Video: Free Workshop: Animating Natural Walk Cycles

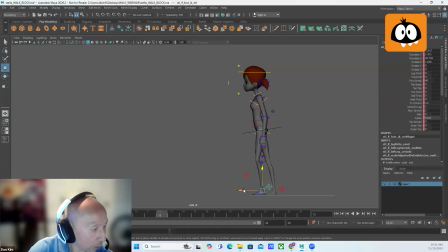28:35 Drop down a little bit, and this leg's going to swing through. Oh, gotta watch the pull vector here.
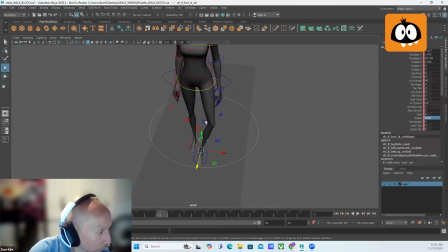Okay. So you're gonna swing the leg through, go straight, and then just gonna
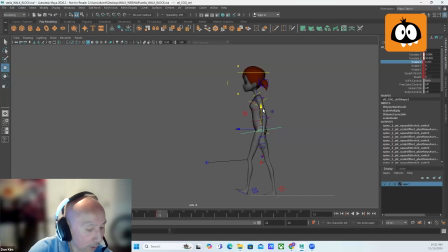29:11 down a slight bit. There we go, and a little bit of foot roll on this back foot. Then we're gonna have some hip rotation here.
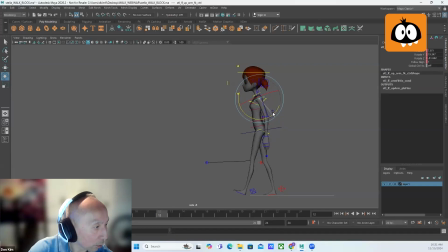29:29 And then we'll just add a little bit more swing to the arms.
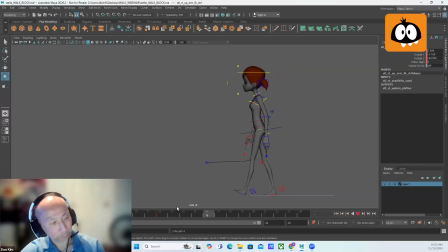29:44 So just like that. So that's one step. I didn't key in any overlapping action in the arms quite yet. I'm going to show you another version in a second where the poses are a bit more fleshed out.
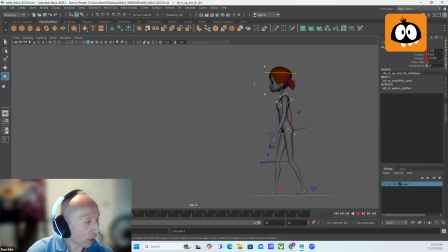30:01 So I'll do that right now, and then I'll look at it. We'll look at it from the front view too to kind of show the weight shift and what happens in the body as Stella takes a step. Okay, so let's go ahead and fast forward here into.
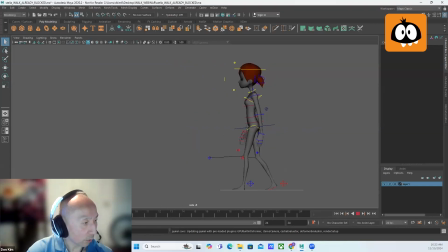30:17 Okay, so this is the more fleshed out walk, and you can see how the arms are now overlapping. So that's where you get the successive breaking of joints and overlapping action. You can see how
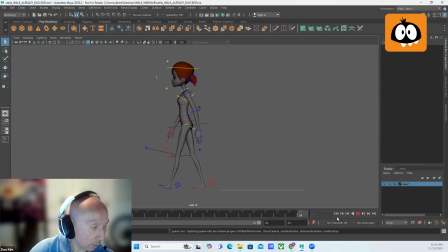30:38 the stride kind of changes a bit per step. So this one's a bit shorter, this one's a bit wider. So this is a way of working just to create more, like I said, natural feel to the walk.
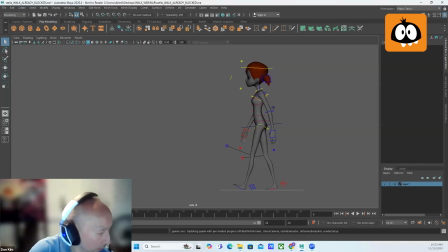30:52 So it's not the exact same values repeating, right? You don't want to do that for something that's more organic. And obviously we're animating humanoid characters, so they are organic. So you want to make sure that the movements don't repeat.
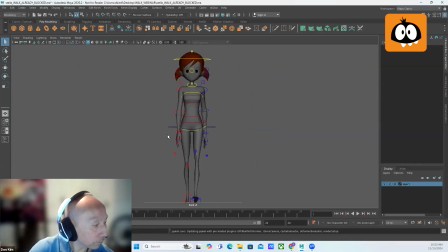31:07 So let's look at it from the front, and we can kind of focus in on the weight shift. So like we saw earlier in those images of the live action reference and how that person was shifting his weight from one leg to the other,
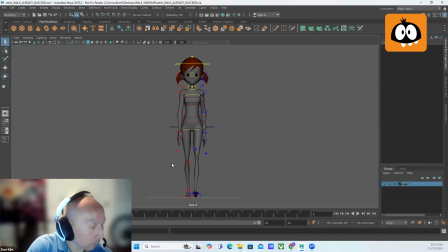31:26 we're going to be using that same those same concepts in how we're going to animate Stella here. So you can see in this first pose, this is the contact pose, that the hips are flat, right? There's no RZ value on it, as you can see here.
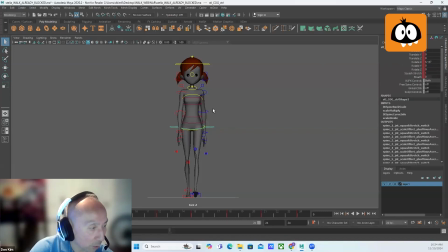31:43 And then the cog, the TX, which would be the side to side, that's what this is. It's zeroed out, right? So that's at the contact pose. Then when we move into the extreme down, you'll notice that there's a little bit of shift and a little bit of tilt.
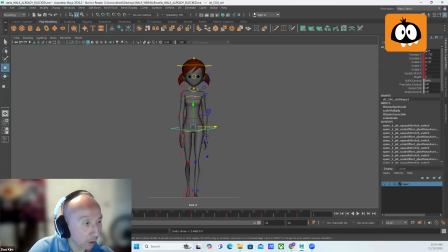31:57 So the TX value here is 1.3, which means there's a little bit of movement to screen right or to her left leg. And then on the IK hips, on the RZ, I got 2.6, which means again, there's a little bit of tilt up on her left side, right? Or screen right.
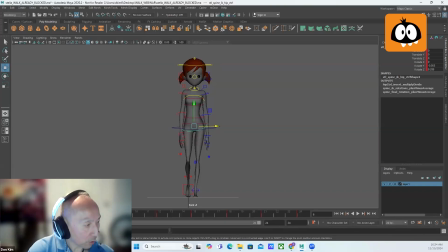32:18 Then we go into the pass position, and this is where you're going to have the most shift and tilt like we talked about earlier.